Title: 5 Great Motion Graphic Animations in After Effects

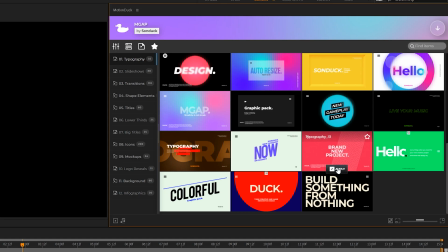252s
You can preview every template before applying and then add it to your project with one click of a button.
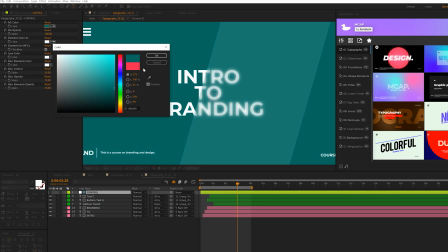257s
Then you can quickly change the graphics and the colors with the pre-made customization settings, and then you have a full graphic complete in under a minute instead of an hour.
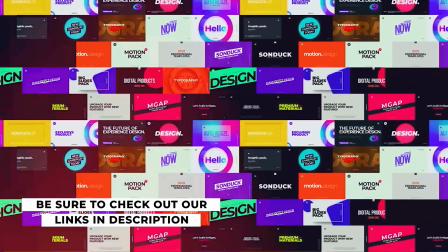266s
To see this pack in all 8,000 plus of our library of growing templates, be sure to check our links in the description below.
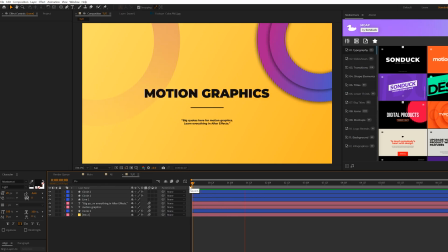273s
So feel free to take these two previous techniques and use them as you see fit around your composition. So the next technique we're going to talk about are pop animations. So how this works is you can grab any shape here from the top, but this time instead of using a stroke, which you still could use stroke shapes, we'll just set the fill color to solid color and we'll turn off the stroke.
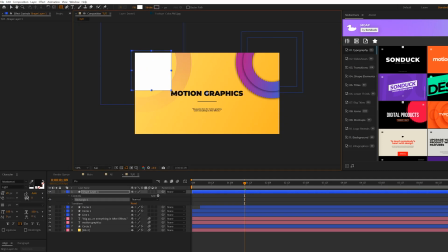290s
And for this case, I'll draw out a box here by holding shift on our keyboard, draw a perfect square. And one thing I'm going to do is make sure that the anchor point is centered on the shape. So to do that, what I'll do is control double click the pan behind tool here at the top.
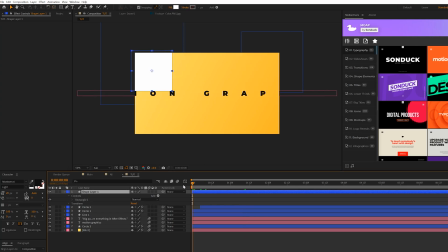303s
This will make sure that the anchor point is in the center of the shape, which will allow us to come here, hit astronaut keyboard for scale, we'll add a keyframe for this, we'll move it forward, and set the scale down to 0%. And this will animate it from the center of that anchor point.
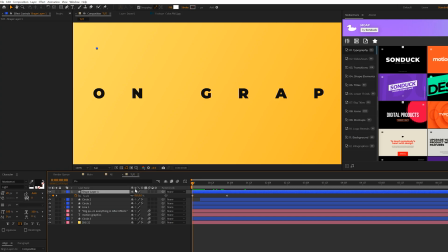318s
So also I'll hit shift R to bring up rotation. You know, I can add a keyframe for this, move it to that last scale keyframe and just change the rotation by a little bit.
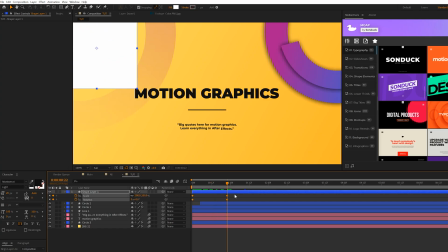327s
And what will happen is it'll rotate in. So go ahead and apply those keyframe animations we talked about.
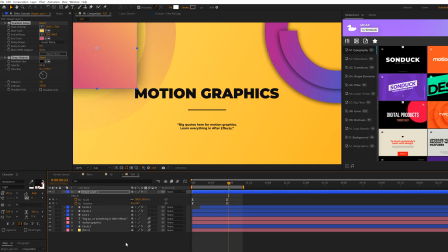332s
And now we'll have an animating square like this. And of course, be sure to apply your color and shading techniques as you see fit to this. And then you can easily take this layer and duplicate it around your composition. So now you can take these pop animation principles and you can duplicate it.
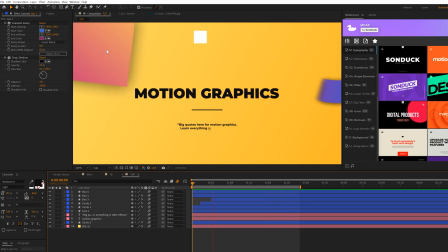345s
And also remember to apply the color and shading techniques as well.
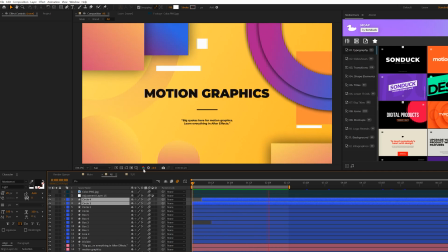347s
Another animation technique we'll talk about here is positioning and looping techniques so to do this we'll say just create a line we'll
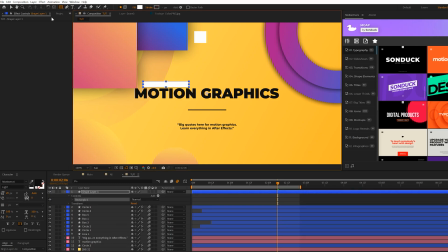355s
just grab the rectangle tool and we can draw out a straight line like so okay and once again we'll do the pan behind tool right there control double click and to
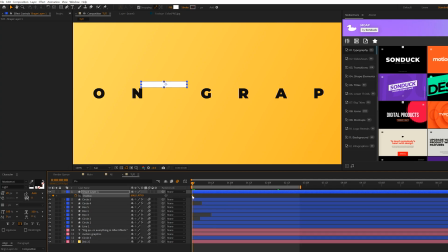363s
properly do this all we have to is hit p on keyboard for position and auto keyframe for this move it forward and bring it off to outside the composition
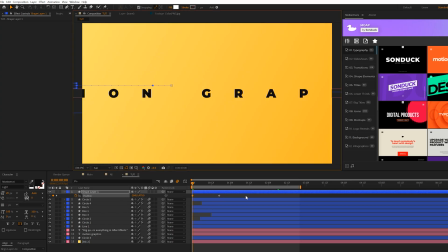370s
so like this right here and this time around we'll go ahead and do easy ease of course and you can do the graphic editor as you will we'll open the stopwatch and we'll type out loop out with a capital O open close parenthesis this way something will always
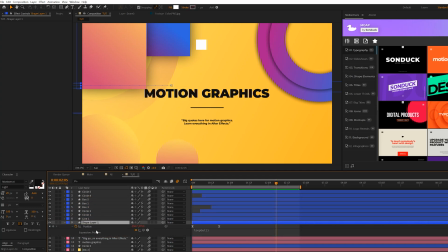384s
be animating in and out here now it's all about layering as well so put that underneath and here we go one thing we might want to do with the graph editor this time to keep the line up for longer is we'll come here grab position go to graph editor grab that last keyframe there and
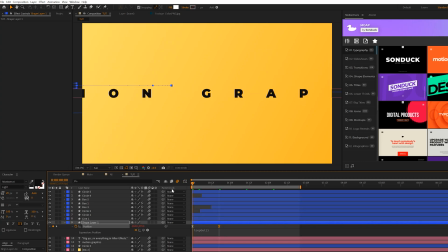399s
we'll just drag out the handle all the way to max this way the line will be up for a little bit longer as it slows down by
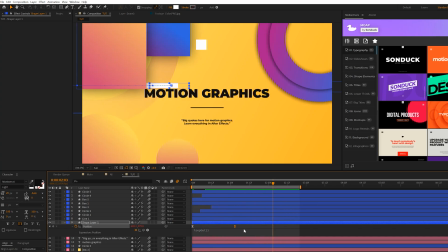406s
a touch so you know that is pretty cool we of course can drag out the keyframe as well and that looks really cool one
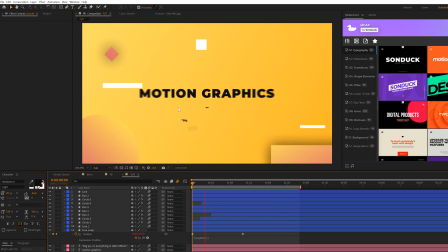412s
thing you may notice throughout this tutorial is that i've been obviously duplicating some of these elements and adding in other shapes like these circles down here which was part
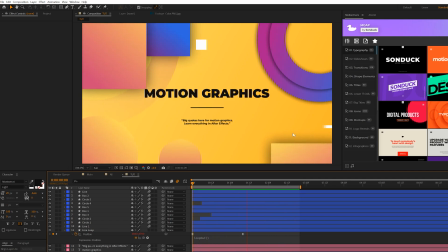419s
of the popping in animation and also we duplicated a lot here so it's important to just take a lot of these concepts and create different variations with them so it looks like you added more detail to your work in a very short amount of time all right so the very last animation concept
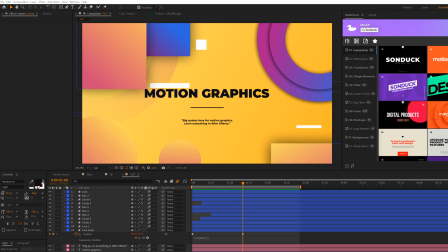433s
i want to talk about here is very quickly adding looping animations to this so it looks like the entire scene will be moving so
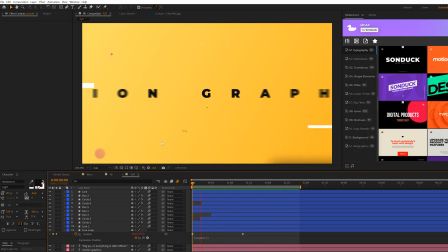440s
you see down here we have some circles here that are constantly moving so what I did here is I can grab one of our shapes I'll hit piano keyboard
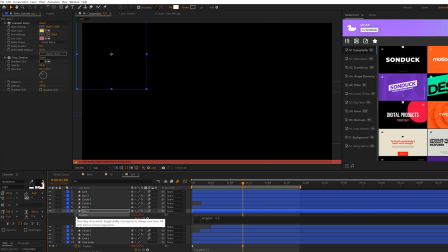447s
for position all good stopwatch and I'll type in wiggle open parentheses 0.5 comma 20 I'll copy the expression so then I can paste it to other
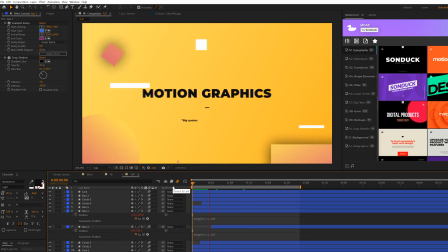455s
objects in the scene and what this will allow us to do is just have a constant animation in our scene so there's constant movement and everything
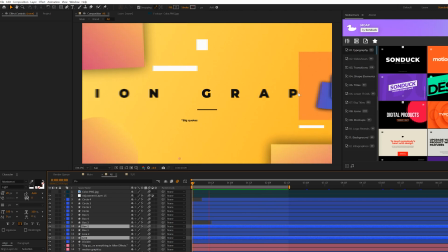463s
and it looks pretty cool. With all these animation techniques implemented into our piece of work, you know, we're going to have a really cool detailed composition.
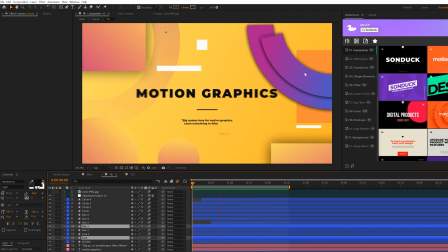470s
You can see that things are moving around the comp with that last technique with the position wiggle.
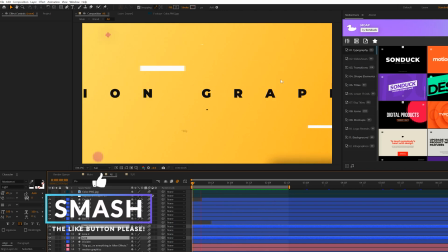474s
We have the popping animations, the trim paths, and obviously the position loop animations that we did on technique number four. Now that we're at the end of the video, if you're looking to get a head start with your motion graphic work, you can download our free After Effects and Premiere Pro templates. Those links are below. You can get over like 100 templates for your project. So hope you enjoyed this video and always be creative.